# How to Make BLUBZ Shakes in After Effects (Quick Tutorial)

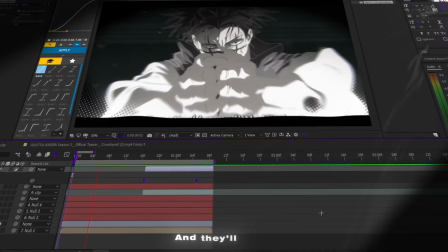Blubz shakes. Simple, clean, and they'll make your edit way harder. Let's break it down.
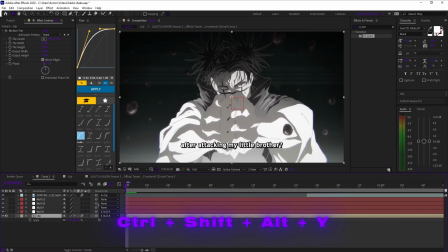Start with your clip, add four nulls. Short convert is Control Shift Alt Y. Parent your clip to the first null, then chain them together all the way up.
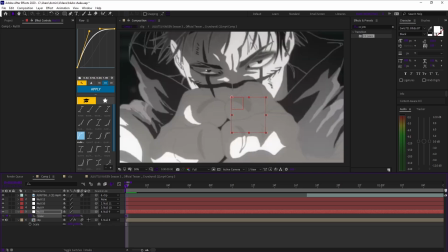Now on null 1, open scale, keyframe it zoomed in at the start, then reset it back to 100 later in the clip.
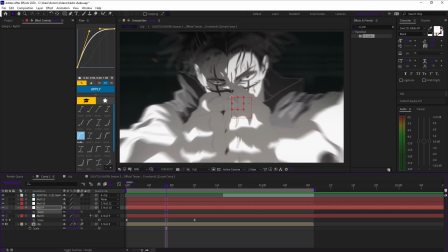Easy ease those keyframes so it flows. On null 2, set a scale keyframe at 100 between null 1's two keyframes.
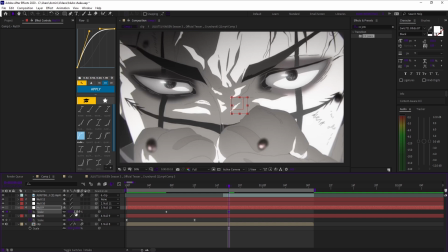Move further down the timeline and scale null 2 up to the amount you want the secondary zoom to reach. On null 3, place a scale keyframe at 100 a little after null 2's last keyframe.
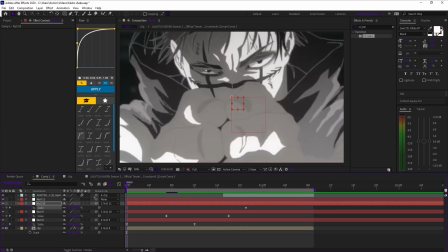Then go to the end of the clip and add another scale keyframe and scale it down. Parent the clip you're zooming into to the clip you're starting from.
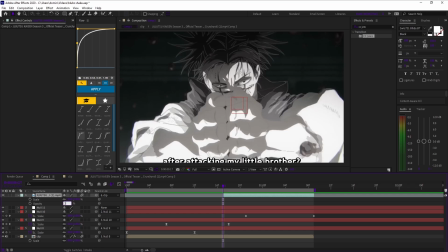This ties the incoming shot to the motion of the outgoing shot so the zoom feels connected and smooth.
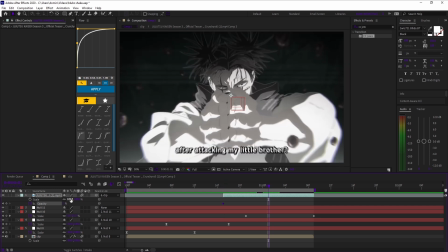On the actual clip, not the nulls, keyframe opacity at 0% around the start where the clip begins, then later set it to 100%.
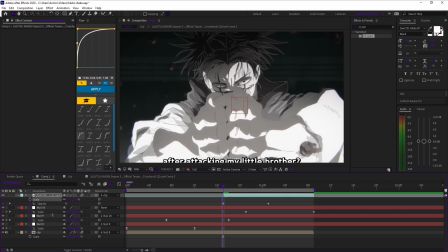Then unlink scale so you can animate the X and Y separately.
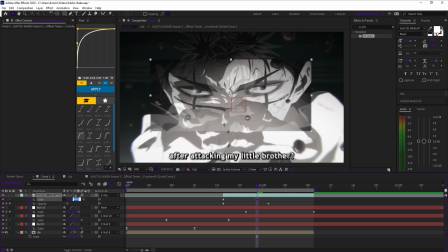Set a keyframe in the beginning of the clip, then move to the middle and keyframe scale X to stretch slightly mid-clip during the zoom in.
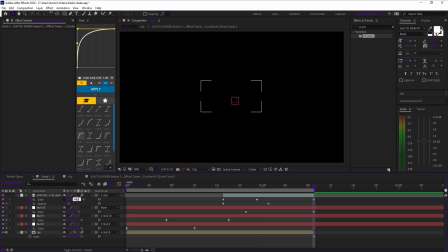Then return it to default at the end. This horizontal stretch recreates a bounce smash feel when combined with the null scales.
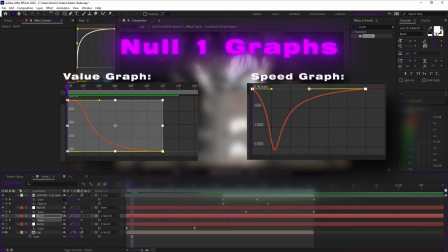On the first null, apply the graph you see me apply. Same for the second null.
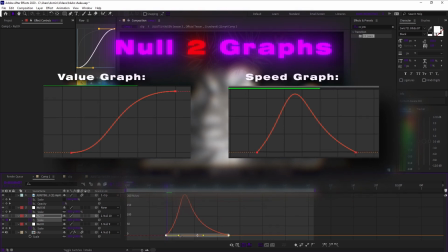And then on the second null, change the speed graph to what you see me doing.
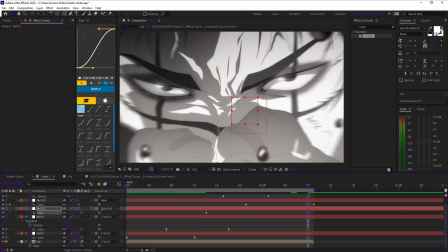On null 4, set a scale keyframe at 100% between null 2's keyframes.
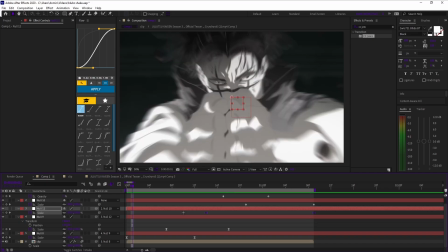Then another keyframe at the end and scale it up for whatever your clip needs.
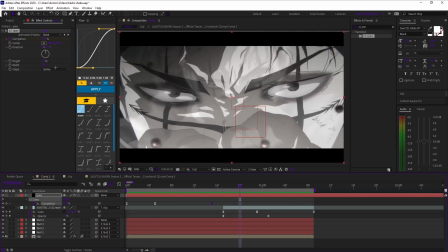Now for the finishing touches, I'm adding CC jaws with turbulent displays to give the black bars a subtle wave so they feel like they're breathing with the music.
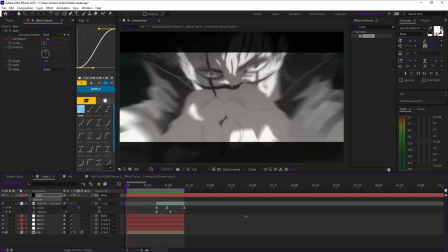Then a halftone texture mask into a circle so as the zoom hits, the dots expand and as it pulls back, they collapse.
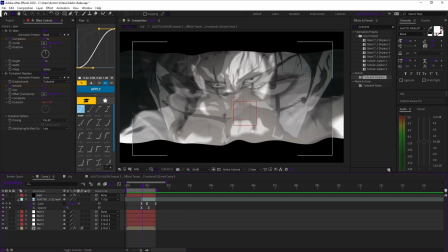Add a touch of deep glow, really faint, just enough to make the highlight feel alive.
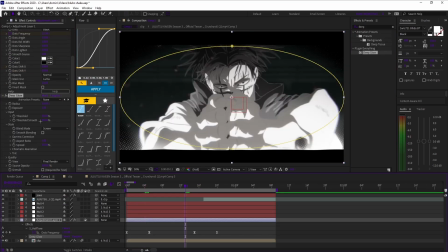And finally, optics compensation with reverse lens distortion. It's a small push and pull, but it really sells the depth of motion.
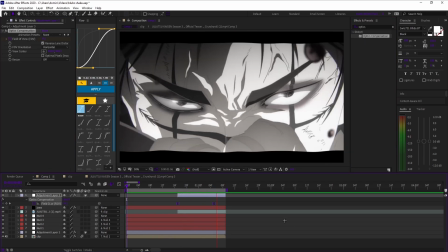None of these are the star of the effect, but together they make this shake feel cinematic instead of just chaotic.
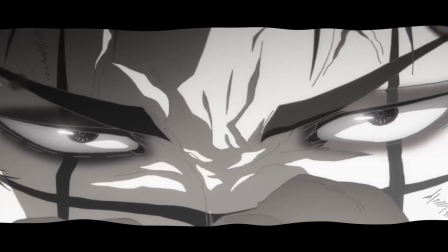And that's how you build Blubz style shakes in After Effects. Clean, bouncy, and packed with impact.
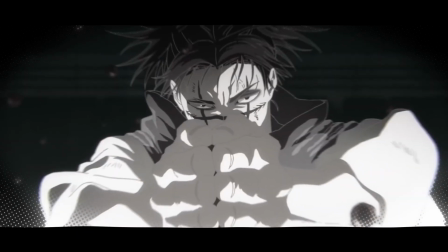If this helped, drop a like, hit subscribe, and I'll keep breaking down more effects just like this.